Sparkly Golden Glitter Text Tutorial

Hello there, I'm Michael Szalapski, and I'm done hiding. Now I'm shining, like I'm born to be. And it's time for another tutorial. And you know, together we're glowing. It's gonna be golden.
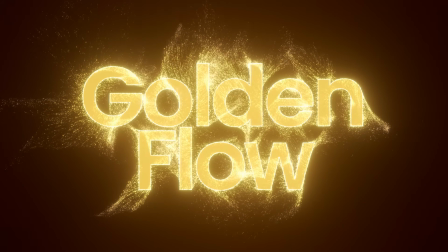(0:10)
Someone asked for a tutorial on this technique that was done in the tutorial on making Trapcode Particular run faster if you've got a weird bug that makes it run really, really slow.
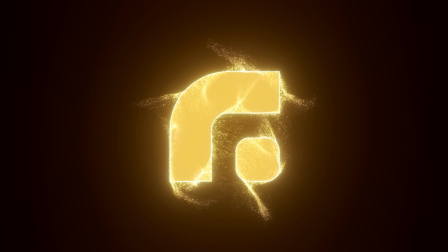(0:19)
I said, yes, you can do this on text, you can do it on logos, you can have it look in a couple of different ways.
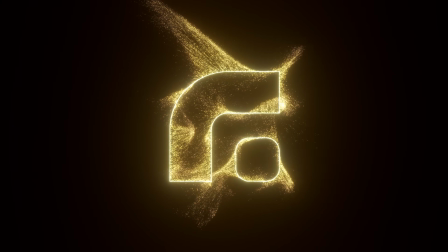(0:23)
So let's dive right in. I've got Trapcode Particular applied to this solid layer here. So let's hop into the designer. Now I like using the designer when I first start out in a project, just so I can get the basic overall motion and shape and kind of like movement of the particles right. And then I'll go into After Effects to mess with how it is in the context of the comp and of course to animate it.
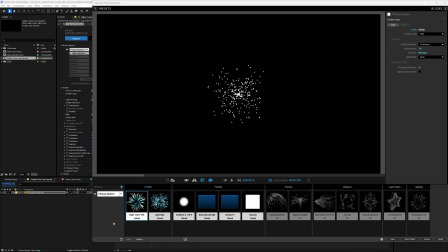(0:42)
But I like to start in the designer. You've got access to all these things here, and especially the more systems you get, the easier it is to jump between them instead of all the twirl downs in After Effects. So first things first, we've got our emitter here, and we don't want it to be coming out of a point, we want it to be coming out of text.
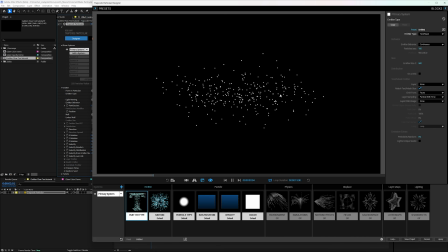(0:55)
So I'm going to switch it to a text mask emitter, and you see right away, it changes something here. But you can't really see that there's any text there.
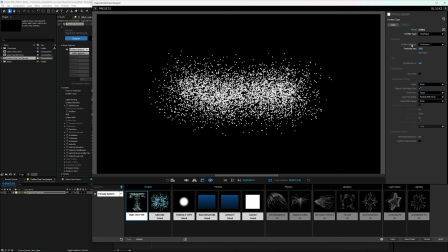(1:03)
If I crank up the particles per second to say 2000, you can kind of sort of make out that there's a word there.
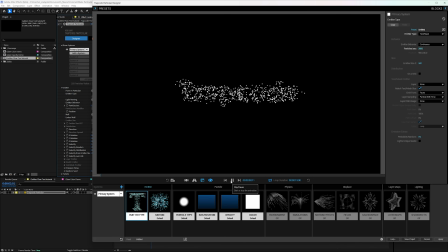(1:09)
And there's a couple of things happening here that make it hard to read. If I just kind of pause it right here, maybe you let it go.
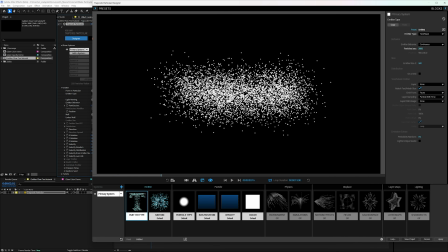(1:14)
If I can pause it right there, yeah, you really can't tell anything there. A couple things. One is the emitter size. We needed to put that down to 1. The emitter size in this case is its depth, how deep the emitter is in Z. Your X and your Y, the width and the height of your emitter is going to be determined by the size of your mask or your text. But we want it to be, so it's much more readable. Instead of having a very deep, really deep T, you wouldn't really be able to see it's a T. But it's still not visible, and that's because the particles are moving off.
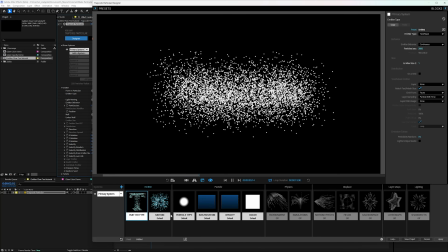(1:46)
If I hit play, you see they're moving off immediately when they get born, and that makes it hard to read.
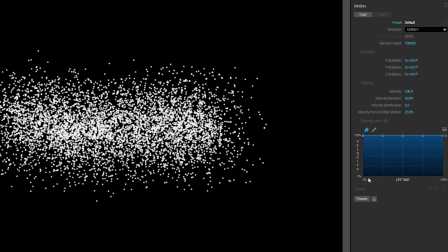(1:49)
If I just take this velocity over life curve, so over the life of the particle, how much it's going to be moving, I take this down to 0,
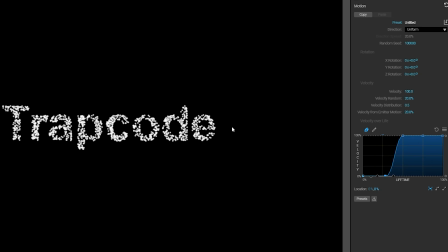(1:56)
beginning, and then on this one, you see suddenly it's very visible because the particles are born, and then they wait for a bit, and then they take off.
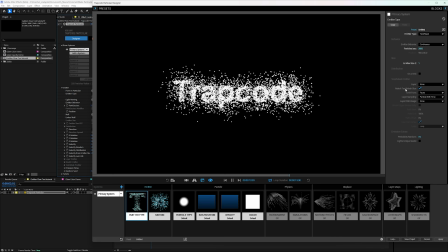(2:05)
Speaking of, we don't want this to be coming from inside. I just want it coming from the edges. So for our layer here, not say faces, say edges. There we go. That's working quite nicely. And while we're talking about the movement, let's turn the velocity down just a little bit.
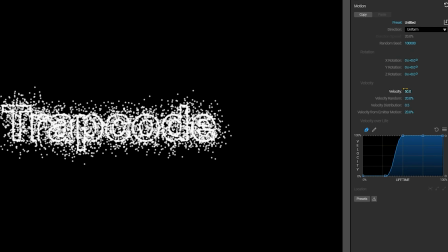(2:20)
We don't need them to be flying off quite that much. Let's make it to be 50 or so.
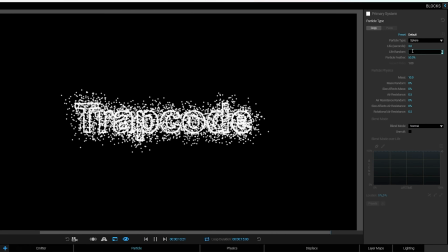(2:23)
I don't really need to change much on this particle type thing, except let's just add a little bit of life randomness in here, 20%.
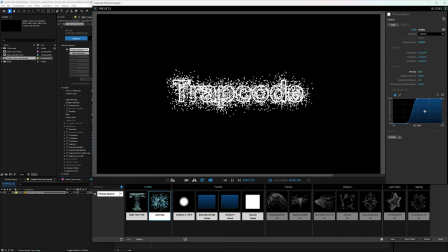(2:29)
So everything's just a little bit less perfect and in sync. Let's take our size down a bit.
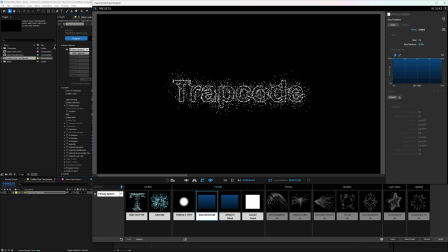(2:36)
We'll put it down to 2, and we'll make the size randomness maybe 50 or so. That makes it feel a lot more detailed and have a lot more visual interest with the variation in the particle sizes there.
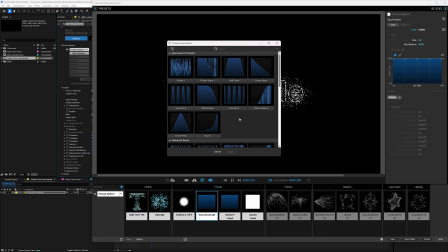(2:45)
And you know what? Let's hop into the presets here and go down to our smooth and grab this bell curve.
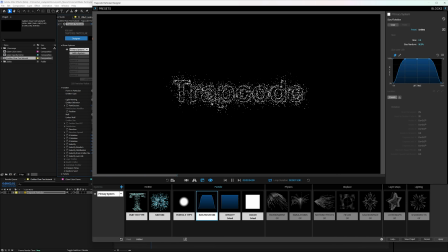(2:52)
So the particles are born, grow up to their size from nothing, and then they fly off and then fade back down into nothing. Now you'll notice on our velocity over life curve, they don't move at all until after this first line here, and on our size over life, they grow up to full size right at that line.
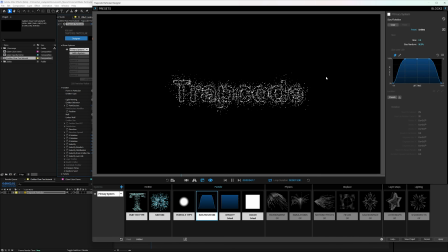(3:08)
So they're at full size before they even move. So that's just a nice little thing for making this work this way. And for our opacity, we want these to kind of a nice flickery look. So I'm going to go to the presets, and down here in the flicker section, I'm going to grab this flicker slope 1.
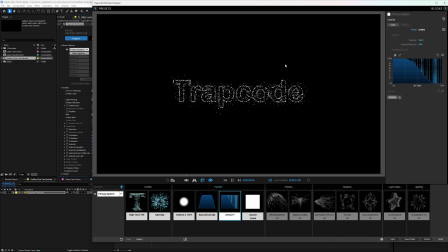(3:22)
That way they're at full opacity, and then they just kind of start flickering as they move off. It just makes things feel like it's all glittery in the air, which is really cool. And using the preset means I don't have to try to draw this little, very tiny little spikes of opacity jumps. Just grab it in the preset. It's very handy. For our color, let's pick over life.
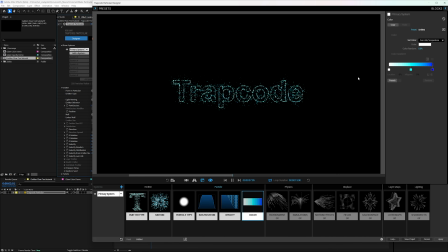(3:41)
So it'll start a very bright yellow and then end on a kind of an orangey.
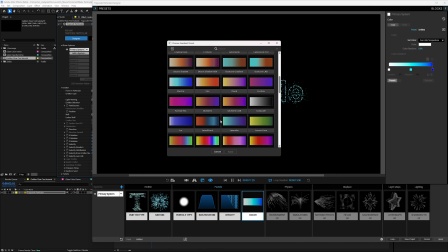(3:46)
We could start with maybe looking for something golden in here.
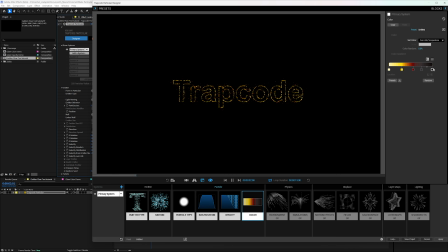(3:51)
The smoky fire looks pretty golden. We just gotta select, delete, move this to the end here. There's a quick little tip here for you. If you know you're gonna be glowing your particles, you have to have color information in all of the color channels. I'll show you why.